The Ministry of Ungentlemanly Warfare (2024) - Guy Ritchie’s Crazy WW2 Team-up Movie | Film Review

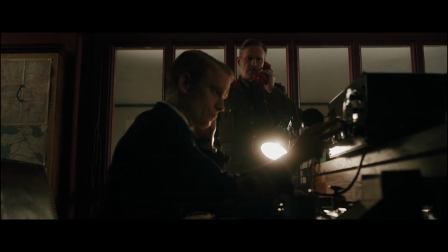516s
They had their chance a few times but they kept going, even fought with their colleagues to keep their mission continuing.
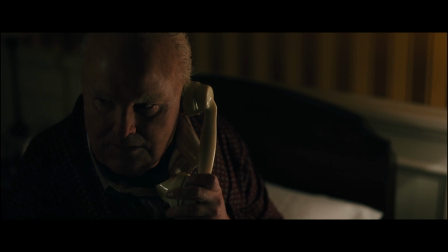522s
This small detail makes Churchill and the others to be like the heroes from the shadows and adds more heroic
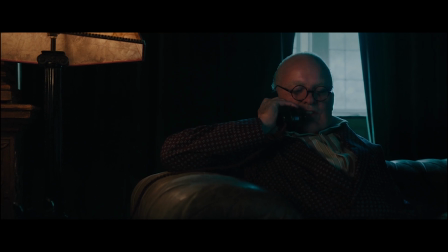528s
characteristics to the characters that already have the heavy heroic feeling from the real life counterparts.
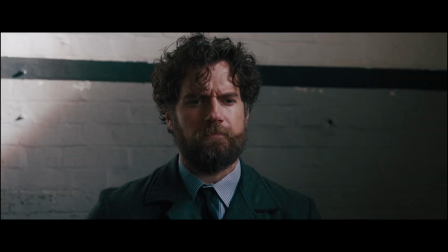534s
And Churchill recognizing the team at the end of the film solidifies not only the guys who went to fight and complete the mission as true heroes,
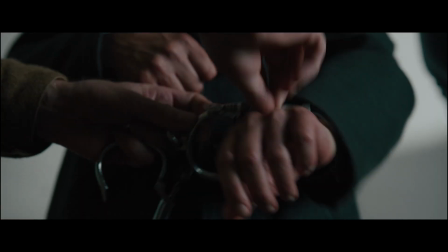542s
but Churchill, M and Fleming as well. Uniting them solidifies the characters as a special and unbeatable team,
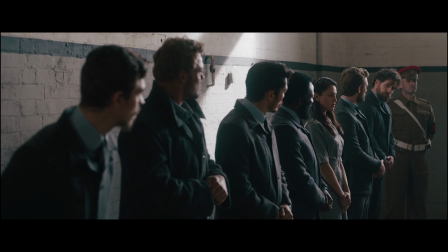549s
with each and every one of them having its own role ready for any context, any time.
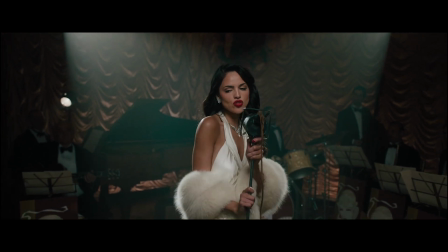557s
From a cinematographic point of view, the film is not that special.
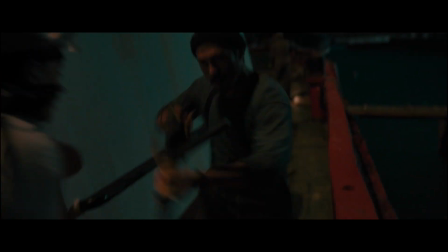561s
The fight scenes are quite amazing to be honest and it kinda makes the viewer to be a dynamic participant at the battle moments of the film.
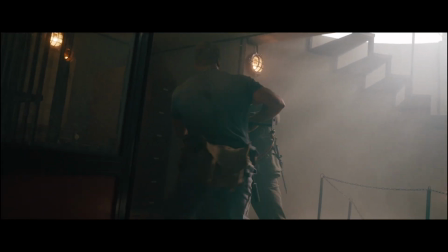567s
The fights are well made and present each character with each of its skill in a different and dynamic way, which makes the film not become stale.
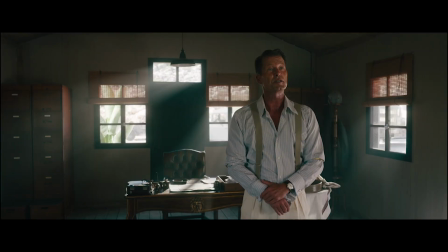576s
However, the film is shot beautifully.
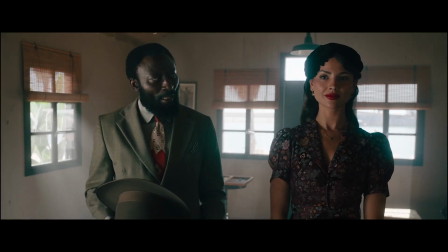578s
It presents the elements the viewer has to see at the right time, the sound of the film is so clean and so amazing, and the way it is edited is quite classic.
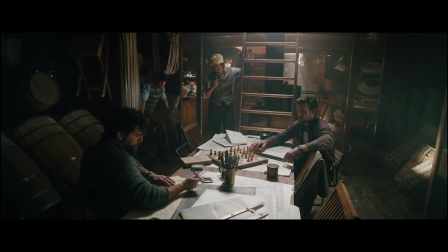587s
From this perspective, the film is not that memorable. However, the way the film is presenting from a technical perspective the elements that make this great, it,
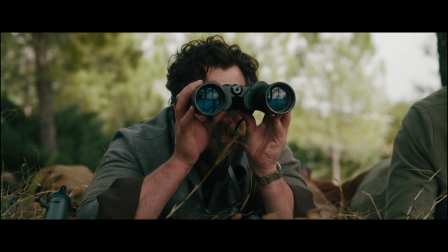596s
like the comedic moments and the suspenseful moments, is what makes the film work.
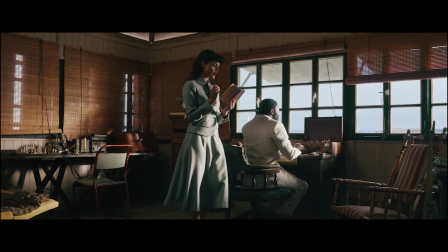601s
Richie is using the most basic cinematic language to show you what really matters in the scene.
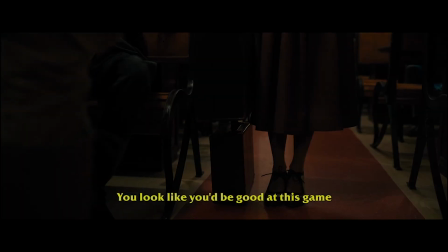606s
You see Marjorie steal the briefcase in the train scene, the film will cut to a close shot to make you understand she got the briefcase.
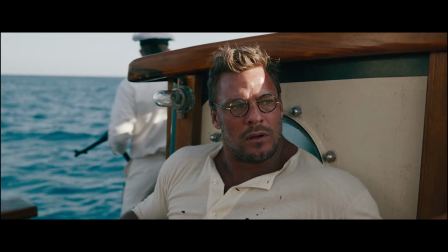612s
The film wants to show you a comedic moment, the film will have a longer shot on the characters to see their reactions.
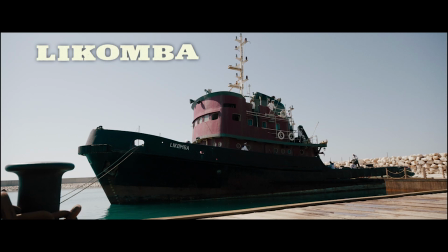618s
The film wants to show you the greatness of the ship our team has to steal, there is a descriptive shot to show the viewer how big the ship is.
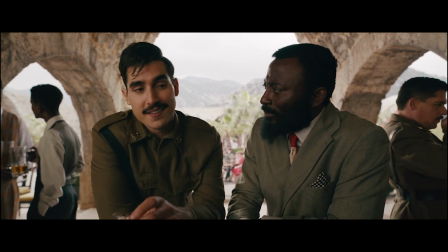626s
There are basic elements that can be used in the creation of a film and Richie is using them perfectly into his movies.
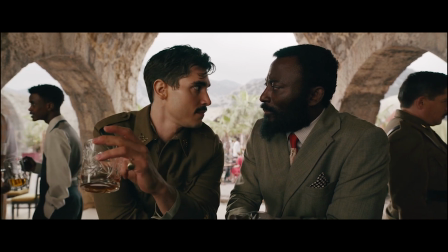632s
He doesn't need to create amazing shots that should impress the viewer.
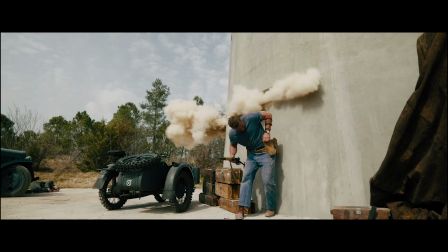635s
Richie is using the character's reactions or he plays with the suspense to create comedy and to create conflict and to level up the comedy level of a scene,
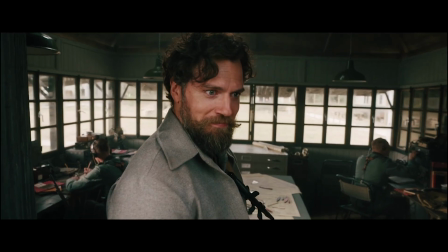643s
like the shot in which Marge Phillips is killing the enemies without watching at them,
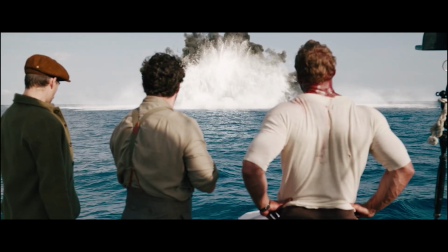647s
or the scene at the beginning of the film in which the enemy ship is exploding in a surprising and spontaneous way, even if you know the ship has to explode.
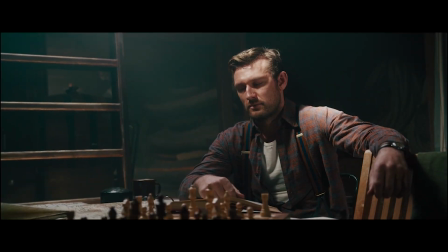655s
Those types of scenes are Richie's style and they are working.
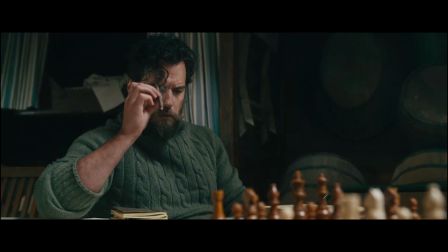658s
Of course, Richie is using some effects or special ways to film certain seas to tell the viewer a certain message,
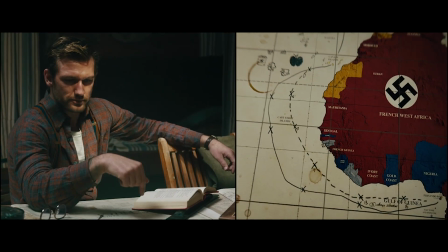664s
like the slow-motion scenes from the Sherlock Holmes movies but in this case, Richie does not need to do anything incredible.
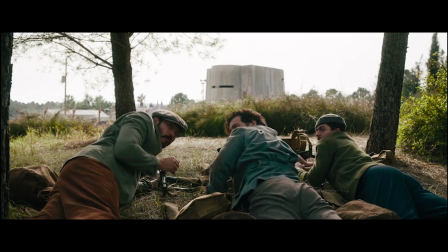671s
He just present the story as it is, he impresses you with his shots when it is necessary,
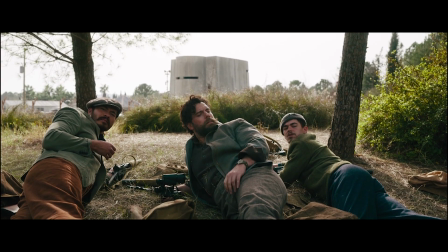675s
it makes you laugh almost every time there is a chance, Richie is catching the viewer in his grasp with those methods and yes,
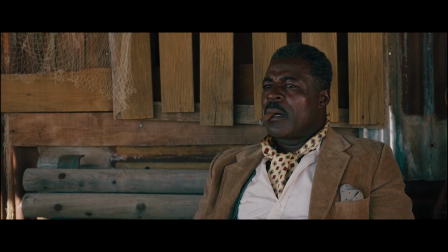682s
they are working. The viewer sits there and is watching an action movie with comedy elements.
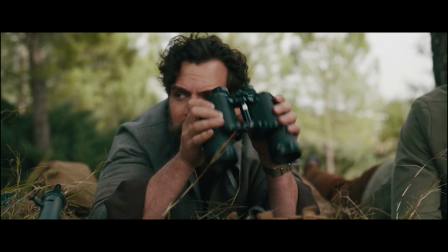688s
That's it.
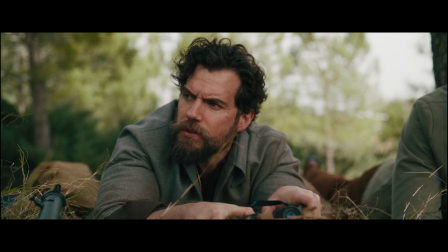688s
And yes, it might enjoy every moment of the film exactly as the director wanted, with unpredictability and desire to know what is gonna happen next.
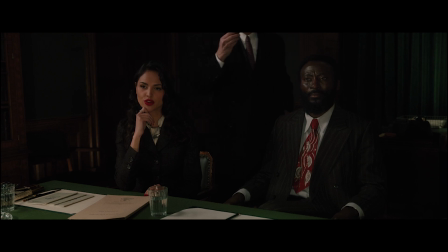700s
There is something funny that makes me think of this movie more as a fan than as an aspiring creator.
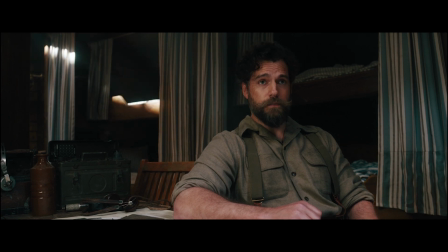707s
There were two things that made me want to watch this film.
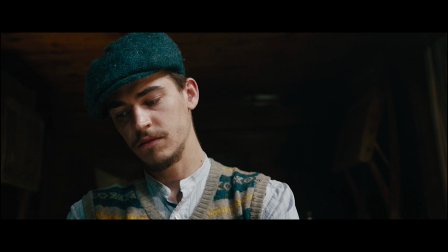710s
Guy Ritchie is the director so being a fan of his work I was like yeah I'm gonna watch this and the second thing it was
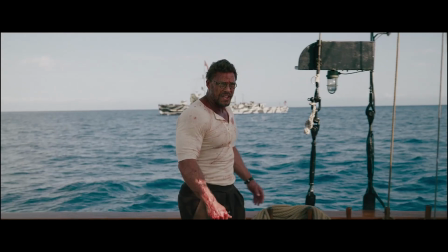716s
it had Henry Cavill and Alan Richson as two of the main characters so yeah definitely I wanted to see this film.
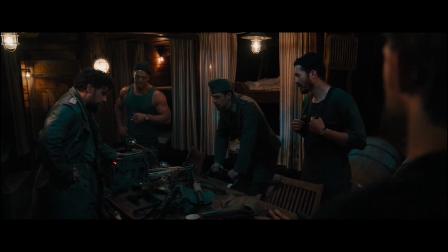723s
Having Geralt of Rivia and John Ritcher in the same film was something that I didn't know I wanted to see
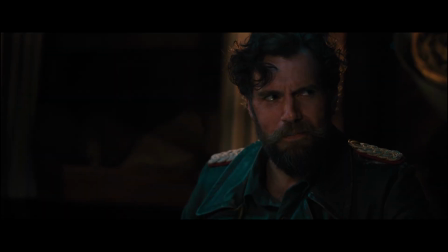729s
and now I want to see more of it because the way those two actors work with each other is pure chemistry.
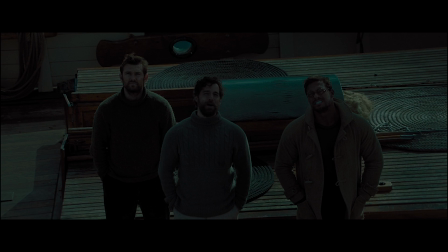736s
For a more knowledgeable fan. The comparison of Geralt and Ritcher might be quite recent and fresh,
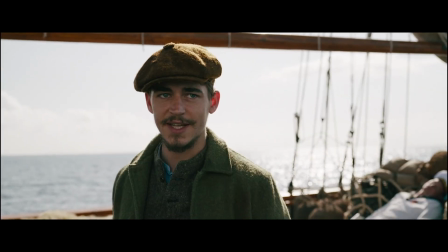741s
so I could laugh with the small joke that we finally had the chance to see Superman and Aquaman having a great film together, if you catch my drift. But what is more funny to me, at least, is the way Guy Ritchie unknowingly connected Henry Cavill with the James Bond character,
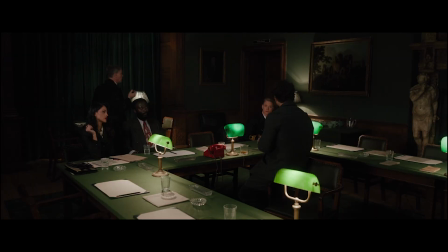756s
not with one film, but with two.